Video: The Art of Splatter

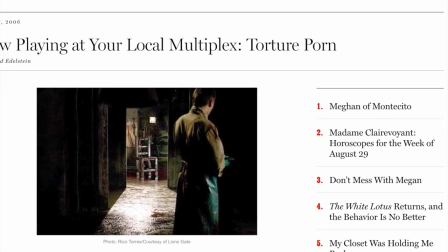0:00 In 2006, writer David Edelstein wrote an article where he coined the phrase torture porn
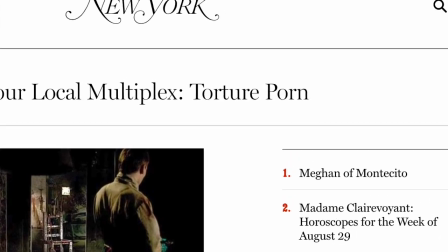0:06 as a means to describe and replace the horror genre known as splatter.
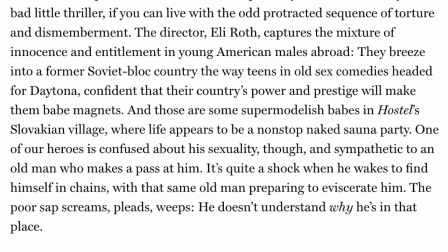0:12 In it, he claims that films basically serve as pornography made by sadists to an audience filled with masochists.
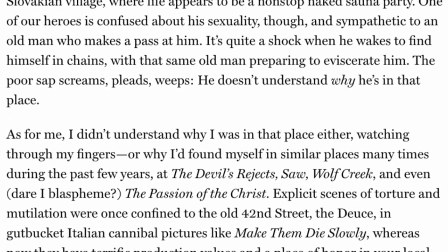0:21 I always thought that this take on Splatter was hopefully disrespectful,
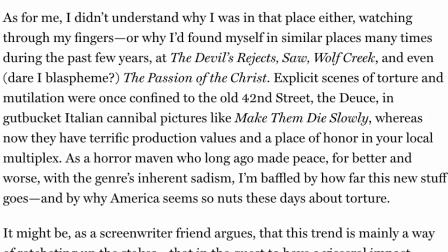0:25 and that the folks who used the phrase torture porn to describe the genre were disrespectful themselves.
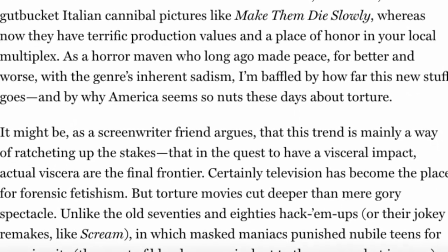0:32 That is, until I realized the wide scope of people who were using this phrase.
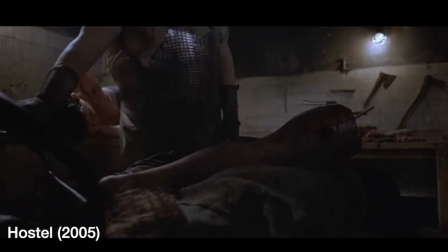0:38 I have heard friends of mine refer to Hostel as, isn't that just torture porn? and I have heard respected film-loving
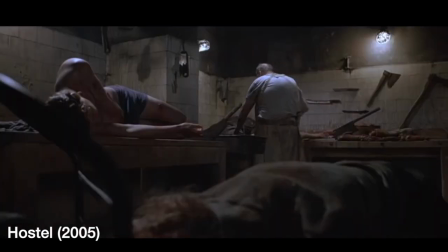0:46 podcasts dismiss movies like Hostel as just some torture porn. It feels so weird to me to be so dismissive of an entire subgenre of horror and frankly,
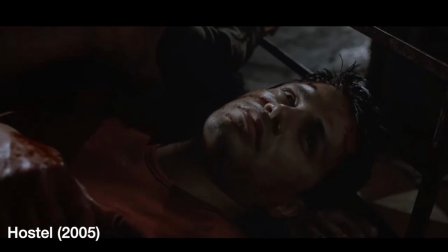0:58 with all the incredibly well-crafted splatter films out there, it seemed a little bizarre.
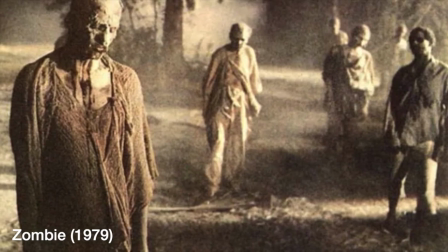1:05 One of the most influential horror films of all time is without a doubt Lucio Fulci's Zombie 2,
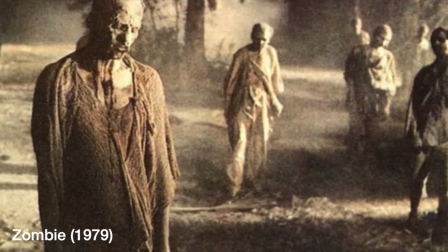1:11 zombie flesh eaters, or otherwise simply called zombie.
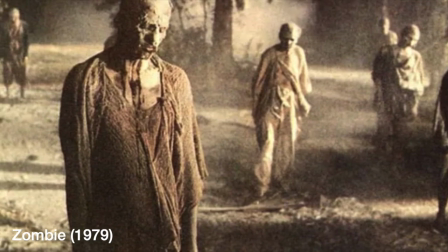1:16 Because it's incredibly influential makeup and costume design that would inspire more modern takes of what zombies would come to look like in the future,
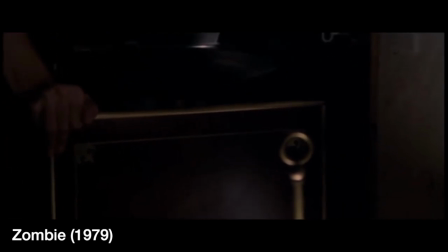1:25 it is also worth pointing out this gory scene.
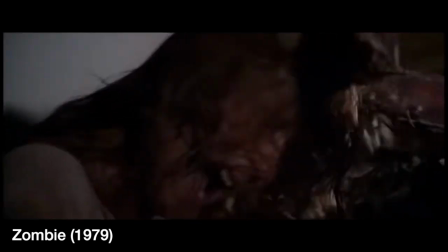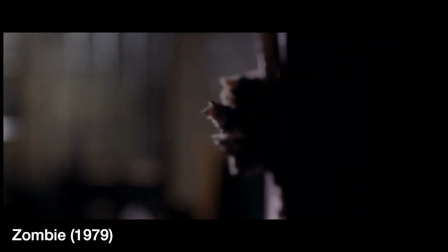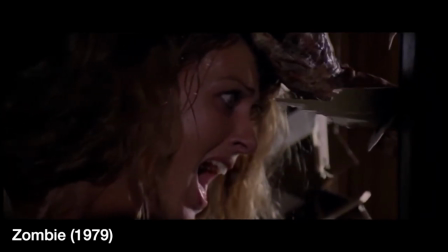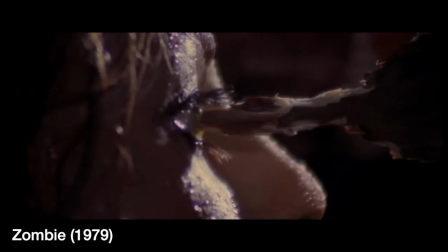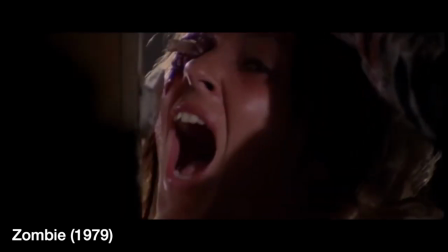2:00 Fulci was known as the maestro of gore, but gore is not the only thing at play here, it is the anticipation of gore. Director Alfred Hitchcock, known as the master of suspense, once quipped about the difference between surprise and suspense, saying, you must let the audience have information. Now, let's take the old-fashioned bomb theory. You and I sitting talking, we'll say, about baseball. We're talking for five minutes. suddenly a bomb goes off and the audience have a 10 second terrible shock now let's take the same situation tell the audience at the beginning that under the table and show it to them there's a bomb and it's going to go off in five minutes and we talk baseball. What are the audience doing? They're saying, don't talk about baseball.
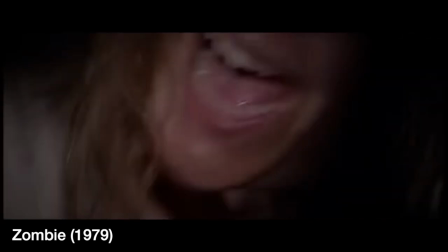3:04 There's a bomb under there. Herein lies the scene played out. This woman's eye is getting closer and closer to a sharp piece of wood.
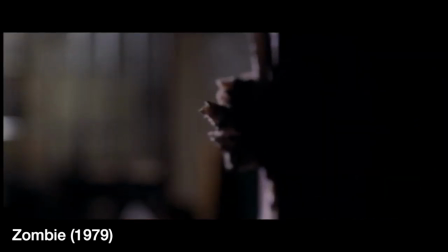3:12 From the perspective change, we know where it is going to puncture, and we get another shot to reinforce that.
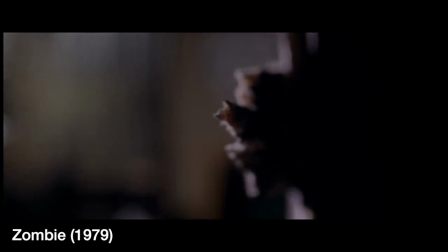3:19 It feels so personal because this view is in first person, and we feel like we are going to receive a piece of wood through the eye as well.
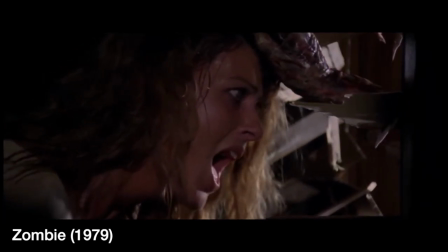3:28 The empathy the audience feels here is understandable and fairly universal,
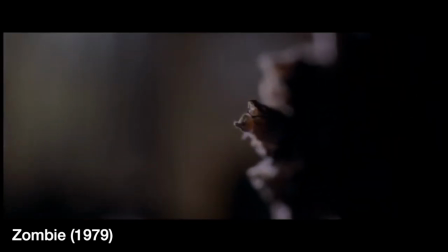3:33 as injuries to the eyes are dreaded by just about everyone.
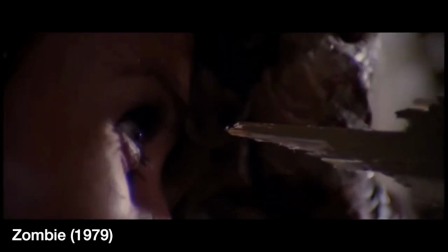3:38 Imagining the pain and agony one would go through experiencing this makes the audience uncomfortable, which is exactly what the horror genre is meant to do.
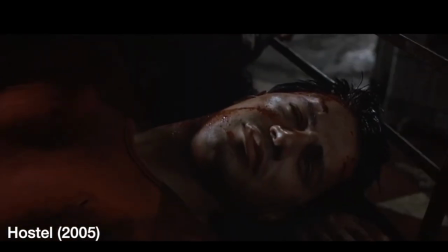3:49 If Hostel does anything, it is continuing to apply Hitchcock's theory on suspense,
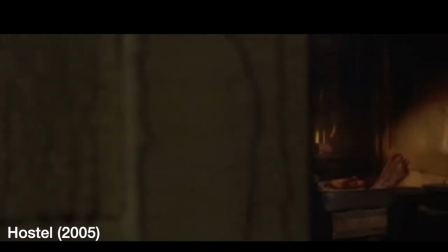3:55 with Fulci's dedication to following through to the gory end.
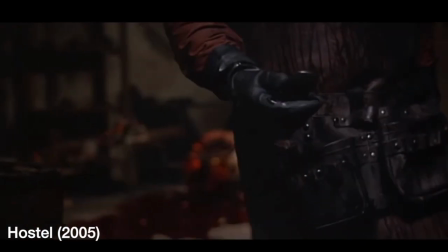4:00 In fact, I would say that the most tense, most horrifying moment in Hostel is one that doesn't end with gore whatsoever,
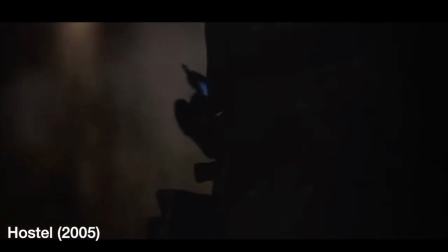4:08 but rather this scene.